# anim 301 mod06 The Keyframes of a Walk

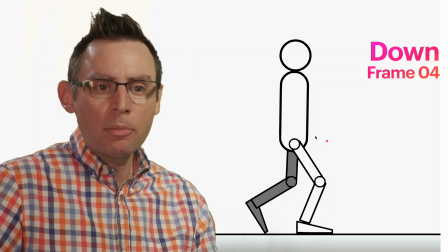498s
In addition, the other things that I like to focus on when looking at the down pose is creating a really nice bend in this foreground leg.
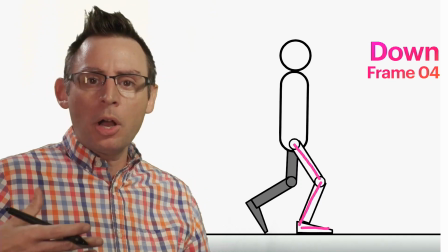505s
This bend really helps our audience understand that the mass is compressing,
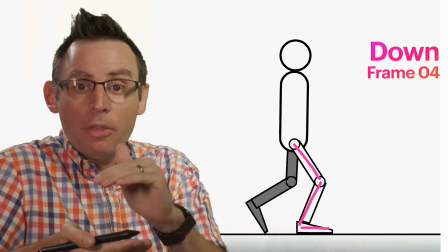511s
that we are shrinking, if you will, and then expanding as we go into the next poses.
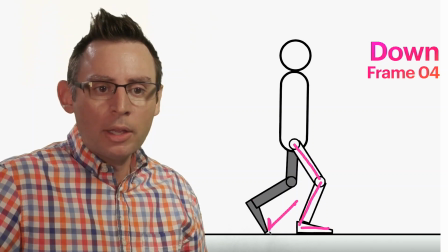516s
The back leg also has its toe trailing on the ground, suggesting that we are about to take a step.
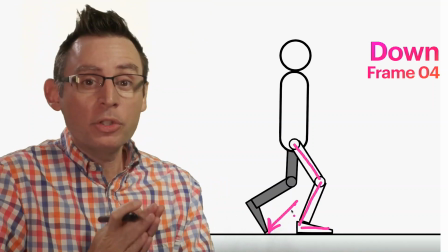523s
For me personally, the down pose is the one that I often spend the most energy on.
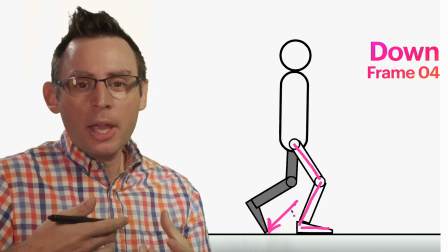529s
It really sets up the rest of the poses, and a good strong down pose is really going to help creating the next 2 poses a little bit easier.
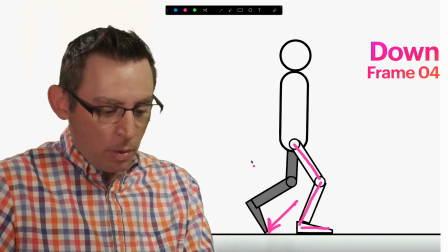538s
Speaking of which, let's continue on. Let's go in and start looking at what the next frames are.
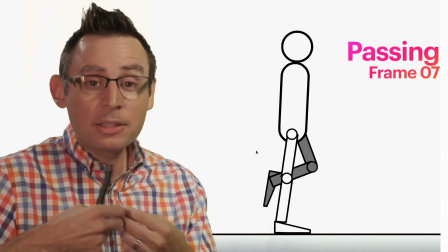543s
Here's frame 7, and this is the next major pose of our walk cycle animation.
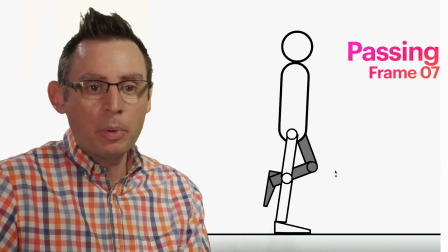548s
This is called the passing pose, and simply it's called the passing pose because what was the back leg, this gray guy,
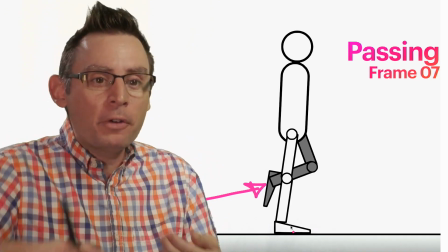554s
is now passing in front of the anchor leg, this guy.
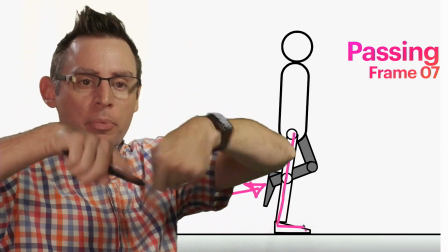559s
So this is where the feet physically start to swap their locations inside of our movement cycle itself.
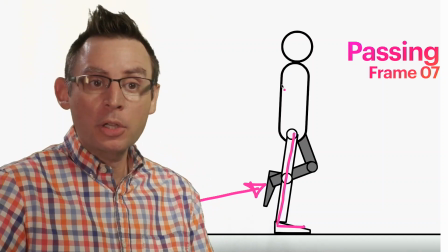566s
If you look carefully at how the body's posed, there's a couple things in here that are important to point out. We have a very strong plank sense with the mass of our character.
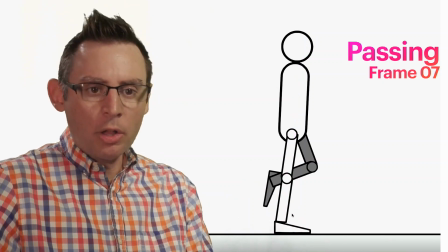576s
Notice that the heel of the foot, solid, locked to the ground, way down here at the bottom.
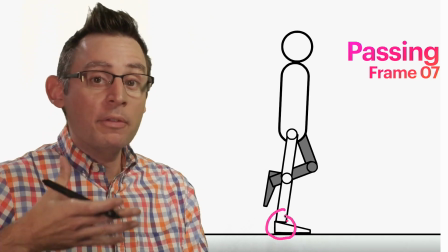583s
This is supposed to give us a sense of a tremendous amount of stability in the movement itself.
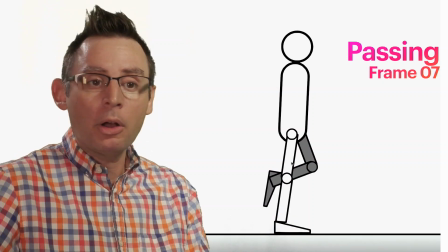588s
We need to provide this sense of stability for our audience so that they believe that the passing foot can actually move without our character, as one might imagine, falling over and face planting on the concrete.
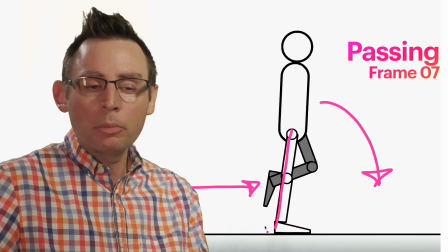601s
So having a nice strong leg here is super important. If this was bent, it would make it feel a little bit more unstable. If the angle of the back and the neck was at a really strange angle like this, then it's going to start to feel like the character is just going to fall over.
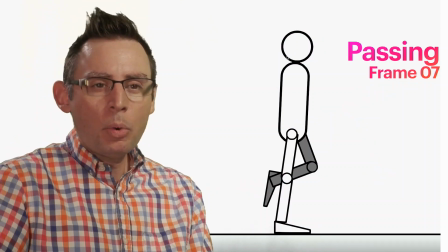617s
So having a strong plank here is a good place to go. Please point out that this is not a perfectly straight up and down line. It's not perfectly vertical. This is at a small angle, and I'm going to mess it up, but I want you to just kind of note that there's an angle in here.
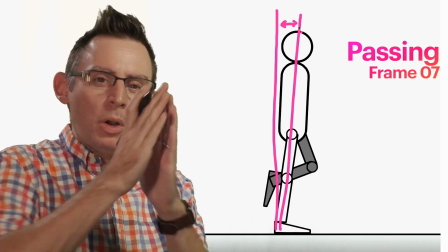635s
It's not perfectly straight. And we want to have a small little lean, not a huge lean,
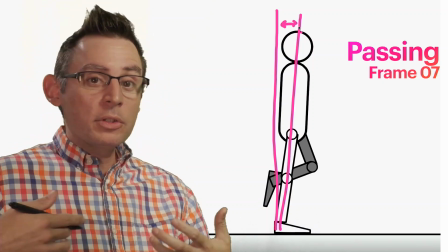640s
but just a small little lean forward so that our audience feels like this character is translating, that it's physically moving forward in the scene.
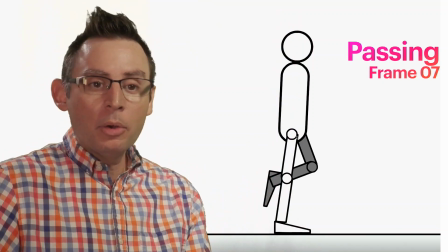649s
Now, the passing pose is a setup pose for my most favorite pose in the entire system itself, and that one's called the peak pose.
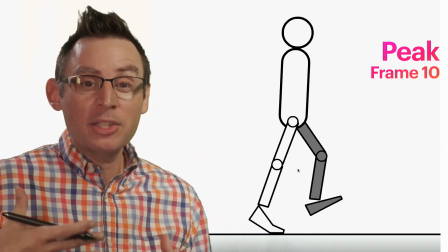658s
Now, the peak pose is supposed to give our audience a sense of energy, and if you look carefully here, check it out.
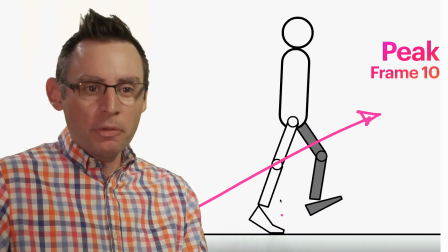664s
We're springing forward into the scene itself. We have this wonderful separation of the heel down here at the ground,
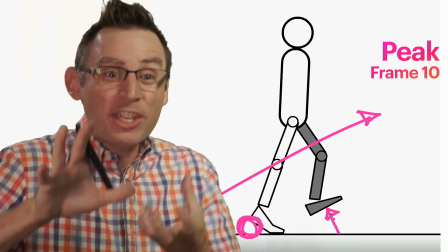672s
and the distance between the top of the foot and the ground suggests that we are physically taking a step, that we are moving forward in this peak pose.
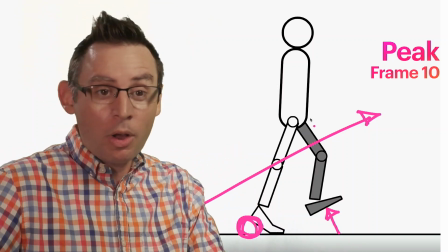681s
As you also might have discovered so far, it's called the peak pose because our hip is at the highest inside of its global movement arc.
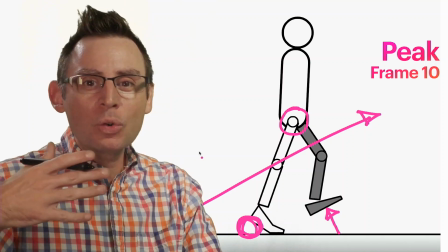691s
This peak pose gives us energy, and it serves as a contrasting moment to the next pose itself.
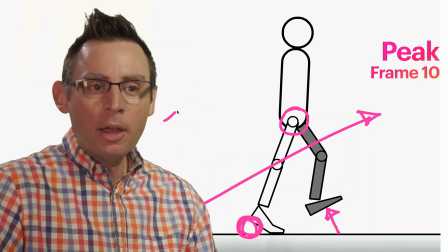698s
Like all waves, we have a peak and a trough, right? We have it way up here at the top, at the peak of our wave, and then the trough is down here at the bottom. In order for their audience to understand this movement along this wave itself, that we are physically going down the roller coaster hill,
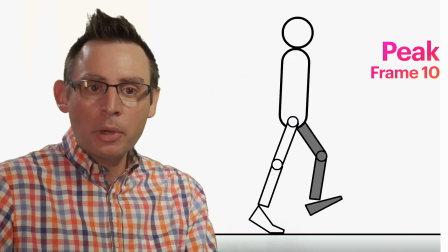717s
we need to have a contrasting pose, which is why we have the next pose inside of our major key frames that we're looking at,
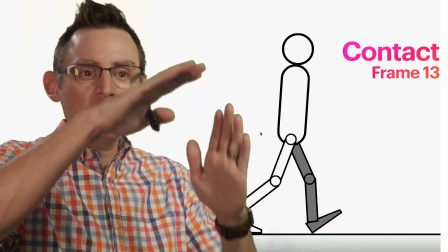724s
which is going to be another contact pose. So the peak is the highest, and then we got to come back down into the contact pose.
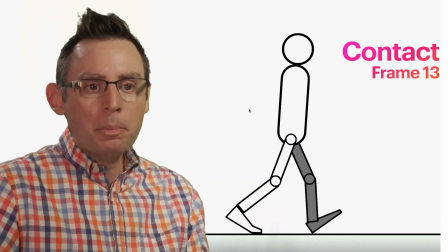731s
As you probably have already seen and discovered, that peak pose does a really great job at establishing the hips, right?